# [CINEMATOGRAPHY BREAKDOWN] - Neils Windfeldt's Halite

Hello everyone and welcome back to the channel. My name is Jarrett. I'm a corporate videographer in Raleigh, North Carolina. Today we're going to be taking a look and continuing the series looking at Niels Windfeldt from Oslo, a commercial director with some unique perspectives. And today we're going to be taking a look at a commercial for Halite. I hope I'm pronouncing that correctly. So today is going to be a quick one because I'm currently in the process of moving and everything's kind of makeshift where I'm at right now, but let's jump into these images and see if we can figure anything out. What we're going to see consistently through all these images is that they're all
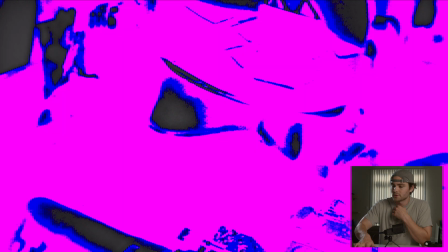very dark and very moody. And if we cut on the false color, we can see that most of the image is sitting 5 to 6 stops below middle gray,
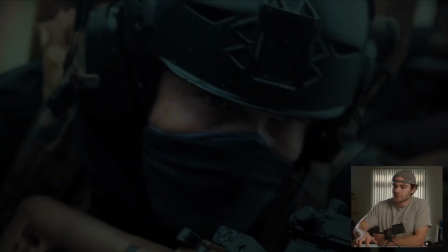with the pop of light typically coming on what would naturally be a brighter object in the frame.
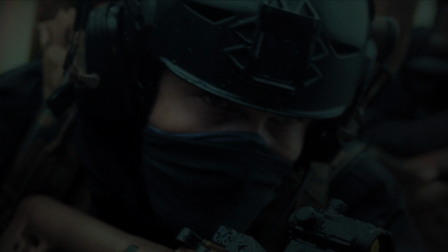So for instance here, you can see through the costuming, they're helping to pop the skin tone out simply by having all dark costuming.
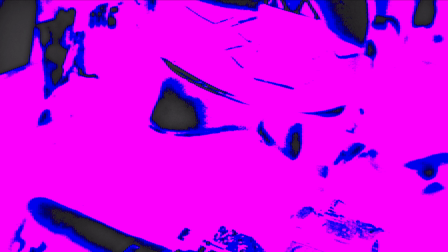So the only thing sitting about 3 to 2.5 stops below middle gray is going to be the skin tone that we see here. And even then, that is very dark considered compared to what it would be, you know, if it were properly lit.
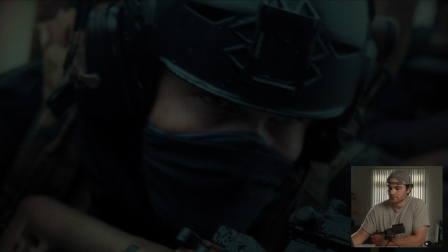It would be around 1 stop above middle gray because this is a fair-skinned individual. So everything really down low, consistently low, and then the costuming is helping popping out those elements that your eye should be drawn to, like the skin tone here.
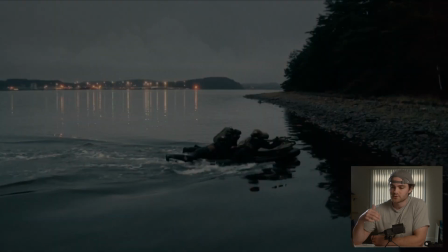With this image, we can really see the texture, the grain of the film stock that they're shooting with. And I believe this was shot with an Reflex 416, potentially with Portra 400, although I'm not 100% sure. I promise you, in the next one I will look into that, but for now, we're just assuming.
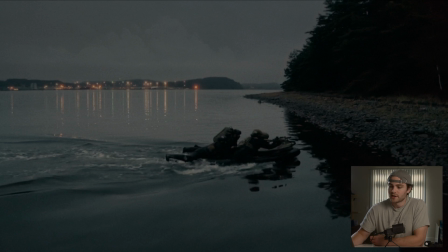But definitely shot on film. I do know that. I don't know the particulars, but definitely shot on film, and we can begin to see that grain and the texture in the clouds here, sitting
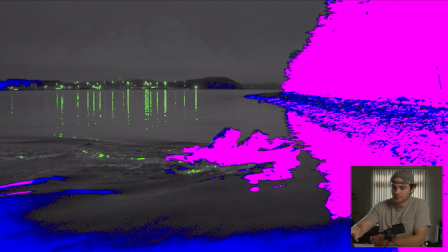still below middle gray. Nothing is at middle gray except for those lights in the distance you can see popping.
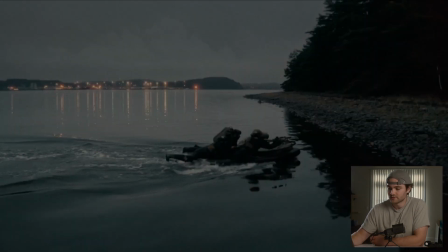So once again, this image is very dark. It helps that it is already dark, and that they're shooting really early in the morning or far after the sun has set.
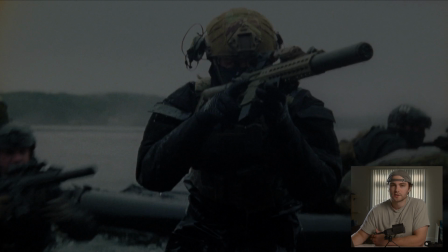Same with this image, pretty much just a wash, really low saturation, low contrast, but everything is consistently dark, although it does help to note and realize that there is still about 3.5 to 4 stops of dynamic range here in the image. So helping silhouette him.
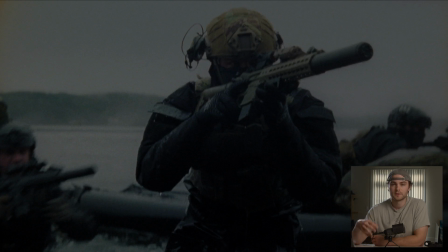Obviously you don't want a background that is exactly the same luminance as him, so a little bit of silhouetting going on here by about 2 stops.
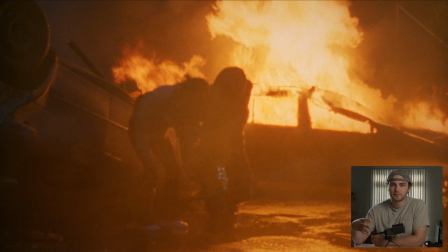Then here in this image, pure fire in the background, film's going to handle those intense highlights really, really well.
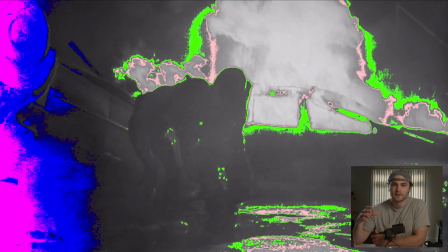So even though you're dealing with a dark frame and potentially exposing for something that's really, really bright, you can still see that everything is held, it's retained, it's not even hitting 5.5 or 6 stops above middle gray.
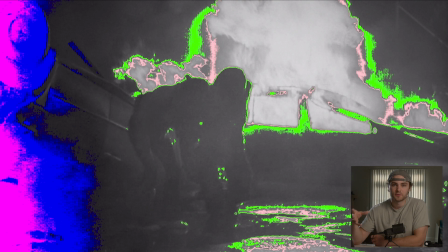As you can see, there is no presence of yellow or red in the false color that we're looking at.
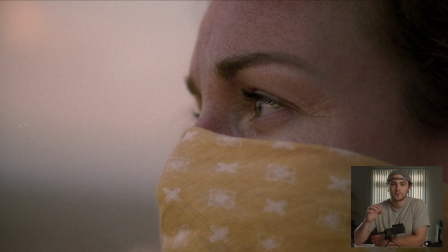And then with this image, I thought it was a good example of, number one, really opening up the iris to just have your eye drawn directly to the focal point,
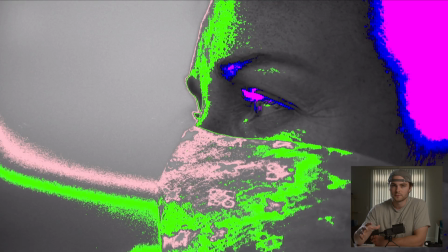and also really gradual and soft fall off. You can see that the light is coming from upstage. It's opposite side of the camera, and you can see the line that's hitting her and silhouetting her from the background is a stop above middle gray,
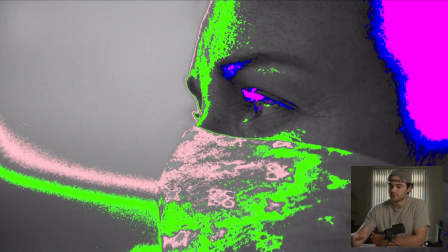which is proper for her skin tone, and then gradually falls off all the way to the other end to about 4.5,
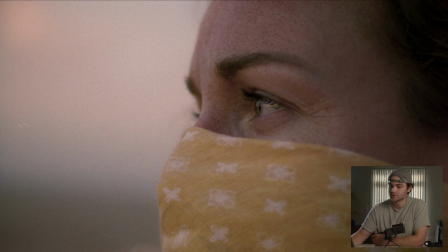5.5 stops below middle gray. But it's a very gradual transition and fall off.
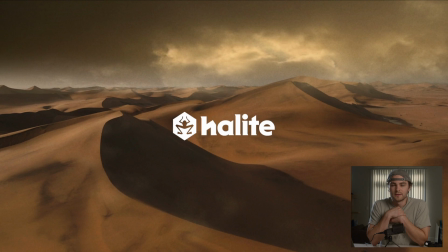And of course, this is for Halite. Really interesting brand video. I'll put the full video in the front so you guys get a chance to see it.